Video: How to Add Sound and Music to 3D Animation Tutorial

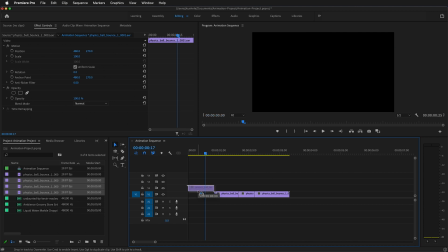8:26 So whatever way works for you is good. So let's see what our clip looks like.
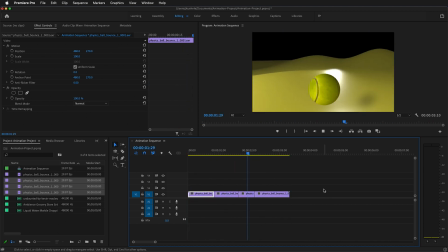8:34 All right, so we have 4 scenes in our animation. Now we need to add some sound effects. So I'm going to bring in that liquid marble dropping, and I'll bring it into the audio track, and let's find out where our tennis ball falls in.
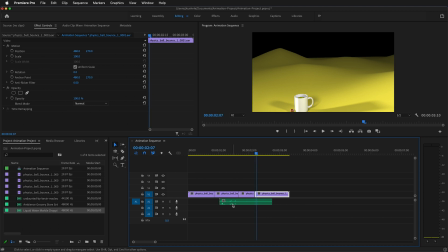8:52 So right about there, I think right at this, almost that break. So I'm going to drag it over a little bit. This slider on the bottom allows us to zoom in. It will zoom in right to where the playhead is. On the left here, I can drag down to expand the length of the audio clips.
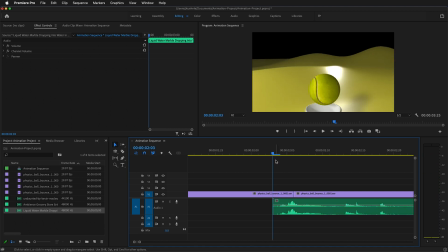9:08 And then I can see where that is. So it's going to, I'm going to move the playhead back and then play that.
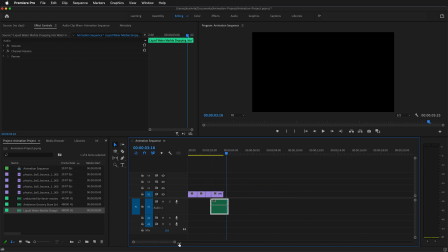9:17 Yeah, that looks pretty good. So let's zoom out a little bit and I'll play from the beginning.
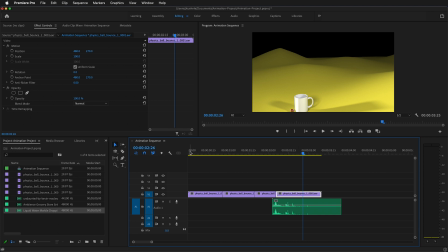9:27 Play it one more time. I think it's a little early, so I'm going to zoom in and just move this down 1 frame. I think that will be a little bit better. So let's see what that sounds like.
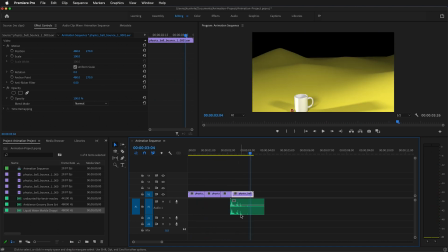9:44 Yeah, I think that's a better timing. Now notice that it's very quiet up until that point. That's why we have our ambient grocery store entrance. So I'll drag that over. And notice that this is a very long sound.
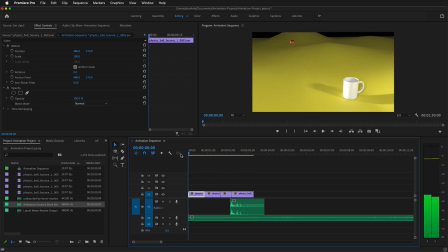9:56 So let's see what that sounds like from the beginning.
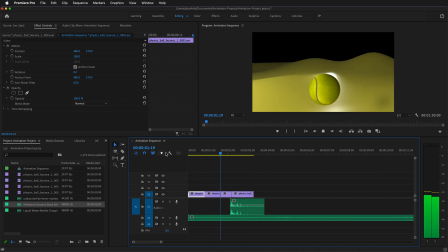10:03 Perhaps not the best sound for this desert scene, but I think it works well.
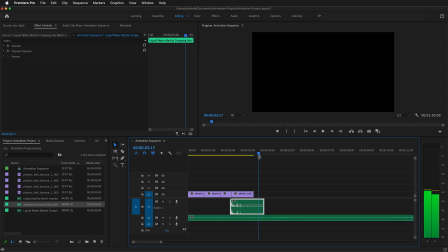10:08 So we'll go ahead and trim both these. I'll hold the shift key and it'll lock to this spot. Press C twice. Then I'll hold V and delete these. So I think what I'm going to do is drag this clip out and I'm just going to lower the volume.
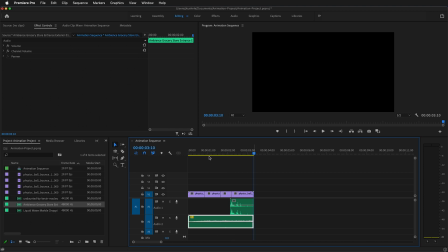10:25 I can click and drag this line and it'll just lower the volume a little bit. So now let's bring in our music. If I bring in this music, this is very dramatic music. If I play from the beginning,
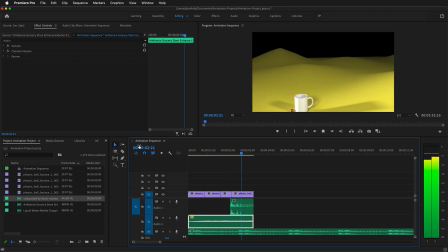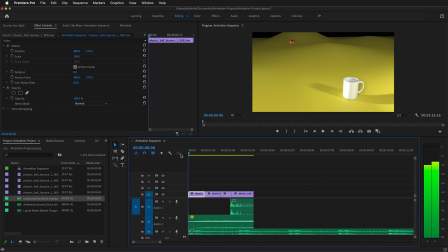10:45 it really,
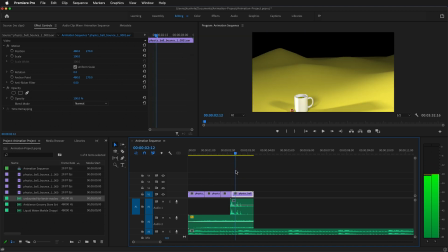10:50 that works well. It has a little fall right where it drops and then dramatic, and then we can have it fade out into the credits.
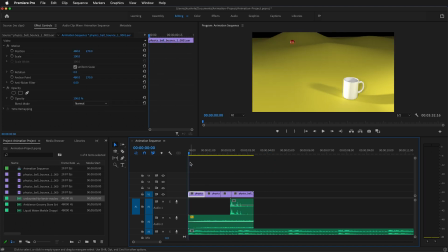10:58 So let's see how that sounds one more time.
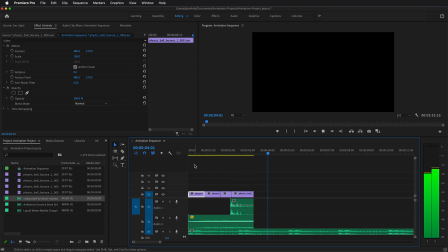I think I'm going to cut it right here. Press V and delete it.
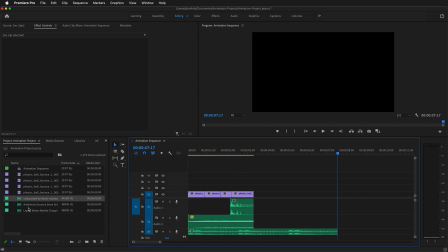11:13 Now I need to add attribution for this music. That is very easy to do. I'll go to my text file that I saved the credits for.
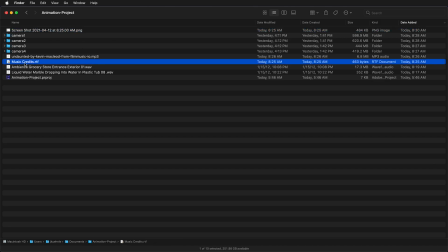11:20 Here in my animation project, I have my music credits text file that I copied the attribution notes. And these need to be exactly like this. So I'll press copy.
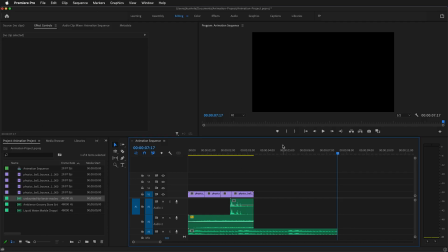11:30 Here in my Premiere project, there are many ways to add text and do animated graphics, but we can just click this text icon,
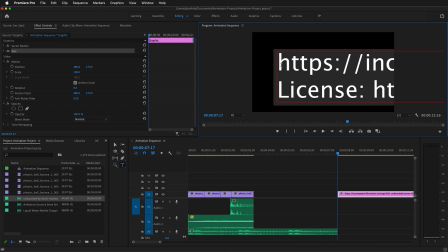11:37 click in the program monitor, and then press Control V or Command V. It's going to come in very large, so then you can select the arrow tool and just drag it down. Don't make it too small that you can't read, but put it in the middle, and then I can move it to the middle, and there we go.
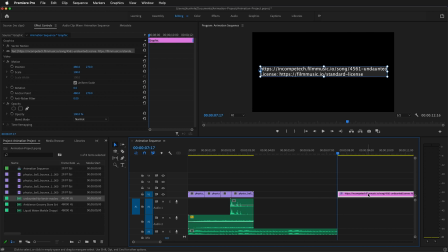11:54 But if you look at where it is on the timeline, it's way over to the left, so I need to drag this over to the right, and then I think I'll leave it on the screen and then let it go black. To have just a little bit of black at the end, I can right-click, New Item,
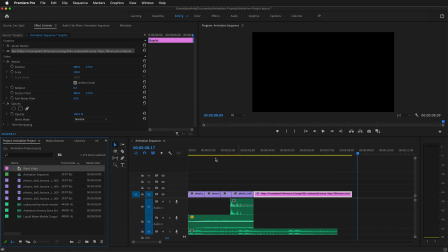12:11 and then I can click Black Video, press OK, and I can drag this black video to the end. That'll just give us a nice ending.